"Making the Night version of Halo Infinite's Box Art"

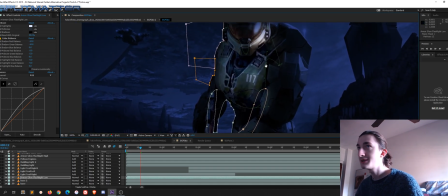And basically, what this layer does is it brings back the saturation to the model. And it also changes the color balance of the original image a bit, so that it looks more
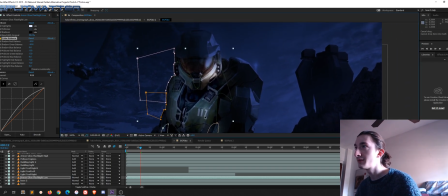blue in hue instead of orange like the original image.
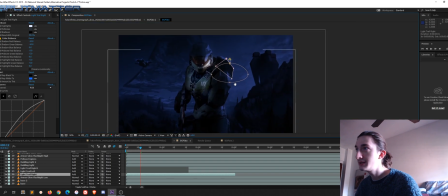Then after that, what I did is I went ahead and added, for each light trail that goes up, I added a dynamic mask that changes along with the movement
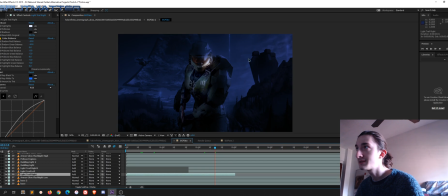of each light beam. So basically, we've got one for this, one for that one here, and one for this one here. And then, okay, but after that,
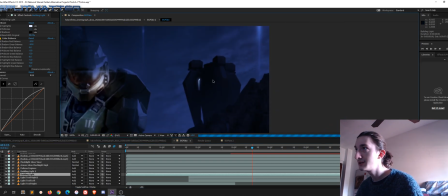what I did is I went ahead and added some lights to this building because I checked the original one, and I was like,
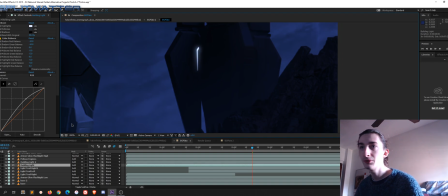I'm pretty sure I saw some glow around here, so I went here to the original one.
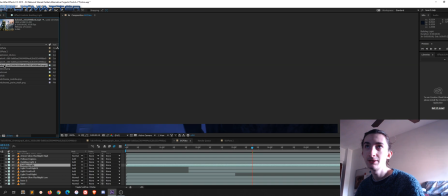Alright, I don't know where I have it. Let's see, here, this is the original one.
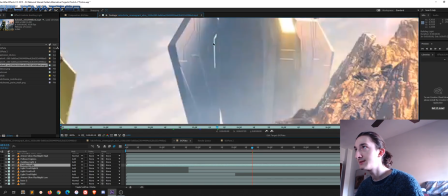And if you can see here, it has this sort of light beam, light glow.
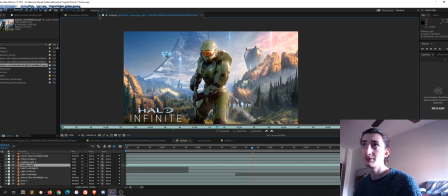It's a very small detail, but it was there, so I wanted to add it. It's very interesting in the night.
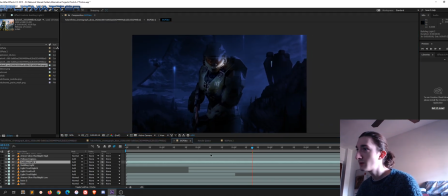So yeah, I added that, and I added a second one, which doesn't glow all the time.
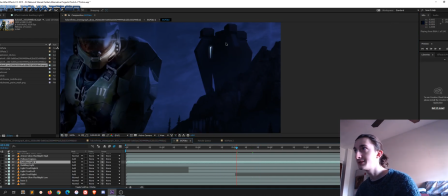It's animated, so basically what it does is this. Let's see if it renders. It's basically a glow that passes through. I don't know if you can see it there.
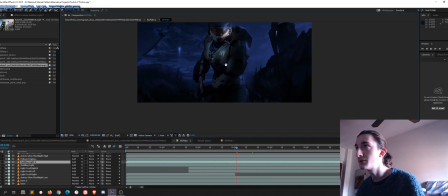Basically, I added that just for the intro version that I'm using for my YouTube videos.
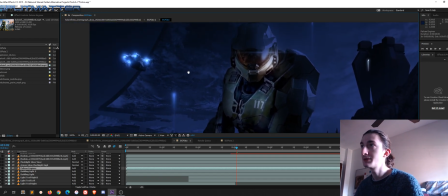Then I added the Pelican engine glow, which I thought was pretty important for the ambiance.
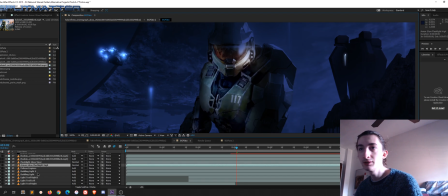I added some more glow to the armor.
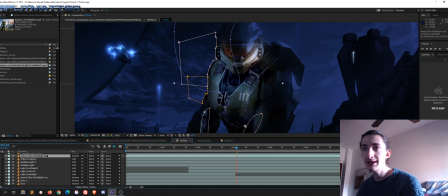Now it's basically same as the low one, but it has a few higher value curves, and I really just added it to balance out the brightness here with the brightness on the other side of the helmet,
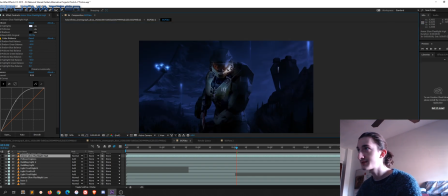because otherwise this part was too bright. Then I went ahead and added the light from the flashlights on the visor,
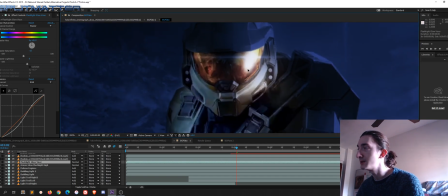so that it looks a lot more like it's occluded there in the middle.
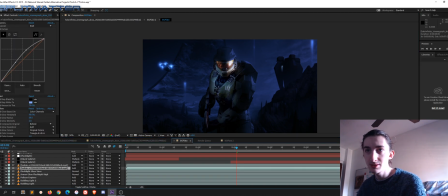And then I went ahead and added a bit of a visor reflection there. It goes up from another beam that's outside of the camera. So basically, it does this whoop.
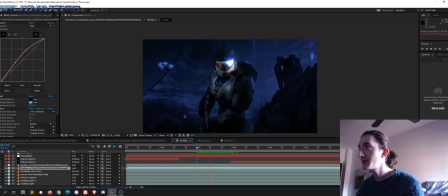It's obviously looping there, just so it's easier to see. Right. So after that, I went ahead and added the flashlights,
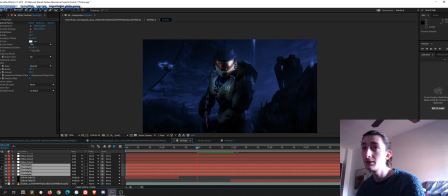which for this I used optical flares, which is a lens flare plugin, which is really cool by Video Copilot.
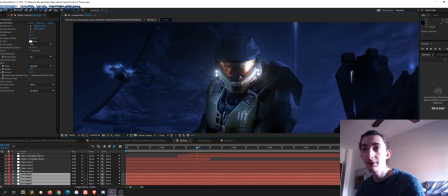So yeah, I put it there. Then I went ahead and added the same.
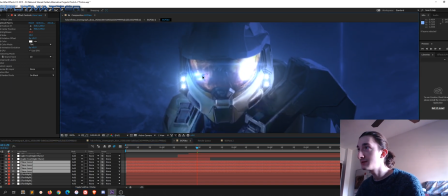I added actually a different lens flare, which is slightly stretched and stuff, on the visor as a reflection. And I tried to modify it based on the geometry of the visor. So if the visor goes down like this, I try to make it so that the lights are not perfectly vertical
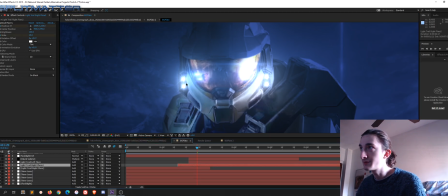to the in relation to the original lights. So yeah, okay.